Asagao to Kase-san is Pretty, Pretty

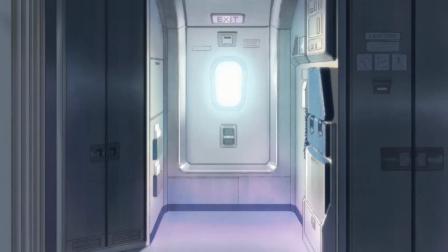Sometimes not seeing something is even more powerful than seeing it, and Asagao to Kase-san is keenly aware of that fact,
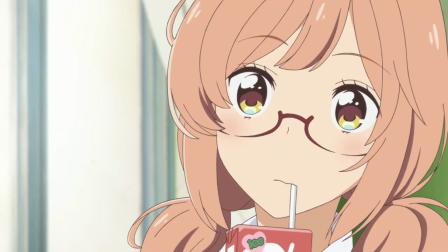often purposely hiding or delaying the visibility of one side of the duo's emotional reaction to create a sense of tension and suspense,
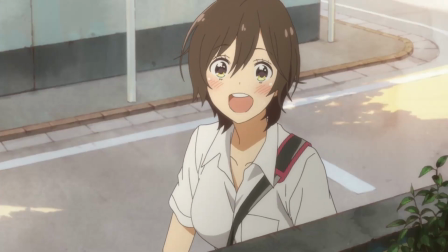or to tap into the power of the viewer's imagination. This scene here is probably my favorite in the whole OVA.
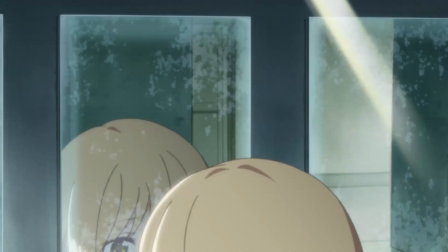I just absolutely love it on every level. Yamada is at this point in the story a bit emotionally distraught, and at that point in time is washing her hands in the sink,
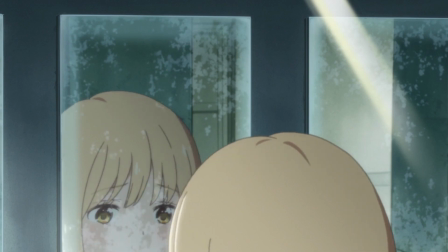while we have the camera positioned behind her, her face reflected in the mirror.
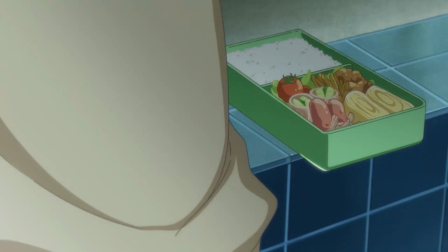We see Kase poke around the corner in the mirror's reflection, and she sneaks up to the unsuspecting Yamada,
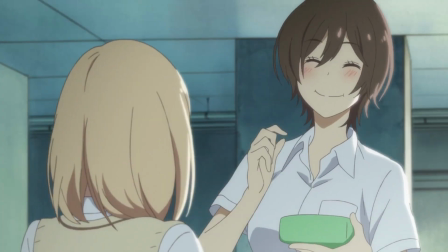playfully grabbing a bite of the lunch Yamada had left laying out, which Yamada had made specifically to share with Kase,
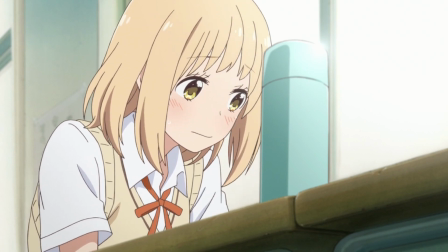but was depressed because at every turn she had missed her opportunity to ask. In the next cut,
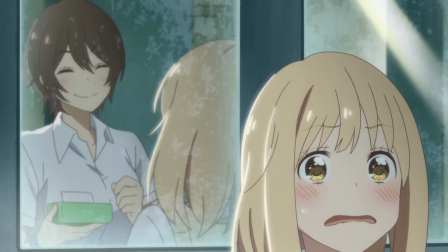Yamada is positioned on the right, while the mirror shows Kase's expressions on the left.
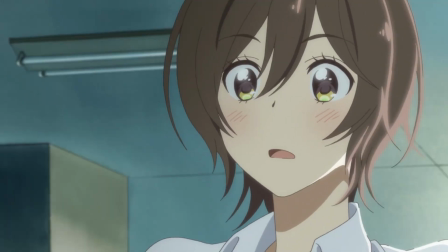This is an inversion of what we would normally expect when presenting a standard back and forth between two characters,
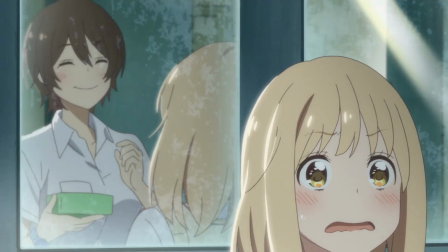and what it does is really effectively highlight the already brilliantly illustrated emotional reactions, as it sort of forces you to jump back and forth with a more attentive eye.
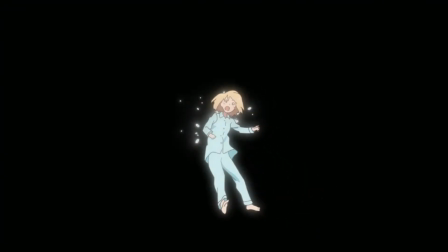And of course there's this standout scene where Yamada is overcome with self-doubt, drowning in a sea of insurity,
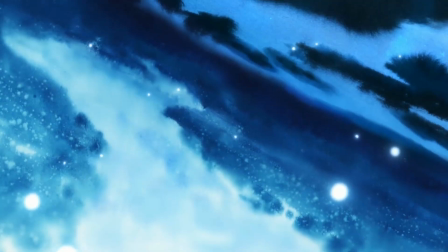and this is reflected with her being badgered by a mirage of her friend while floating in an abstract landscape,
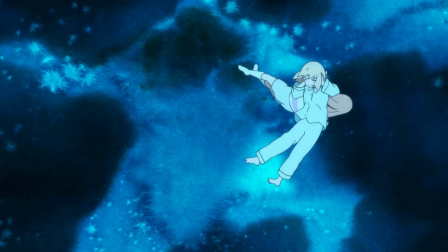spacey and ocean-like, emphasizing her sense of aloneness.
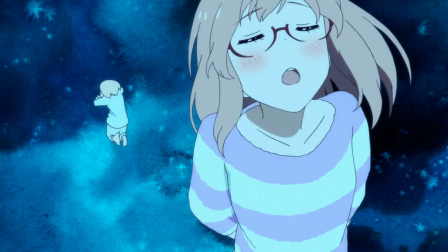This allows for some really expressive animation that can be even more inventive due to not having to follow the standard laws of physics,
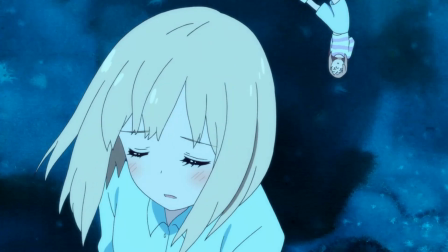and opening the visuals up to even more potential angles, the possible points of view now infinite.
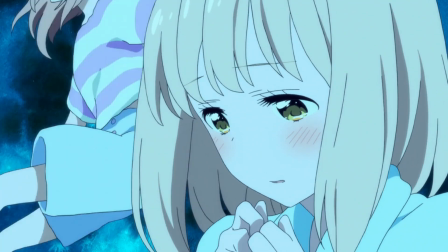The way the visuals consistently mix things up keeps the experience engaging the whole way through, while presenting some especially memorable moments.
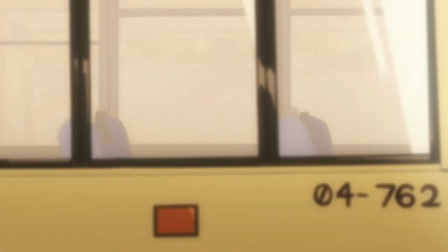Like I said, Asagao to Kase-san is real sweet.
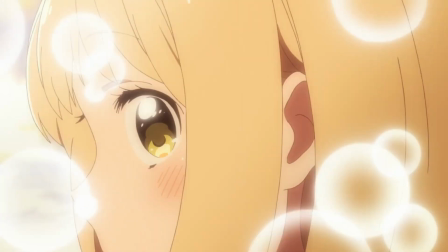It's got a nice dramatic tension and resolution, all packaged well within this hour-long OVA for maximum effect.
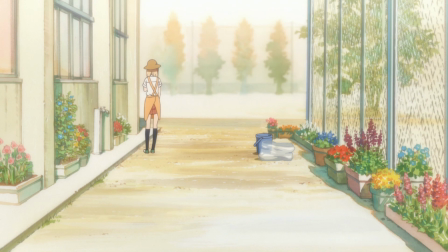Even better, its visuals help give the work a sense of vision and serve to enhance the depth and effect of its narrative and its characters,
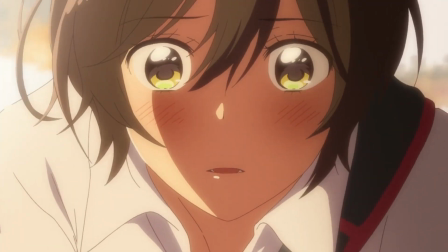while it brings you into this warm and comfy atmosphere. Light shining, flowers blooming, and love booming.
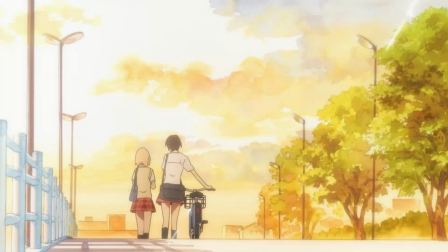Thanks for watching. If you enjoyed the video, leave a like and subscribe.
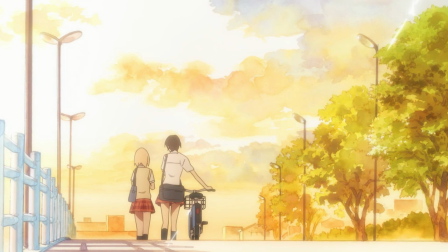If you really enjoyed the video, throw me a buck on Patreon at patreon.com/corereviews. You can also find more of my ramblings on Twitter at corereviews and on my second channel, Core's Contemplations.
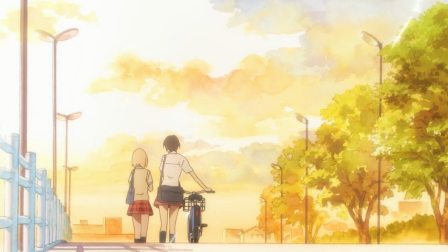Also, I want to know what you guys want, so let me know what shows, movies, OVAs, what have you'd be curious to hear my take on. That's all for now. I'll see you in the next one.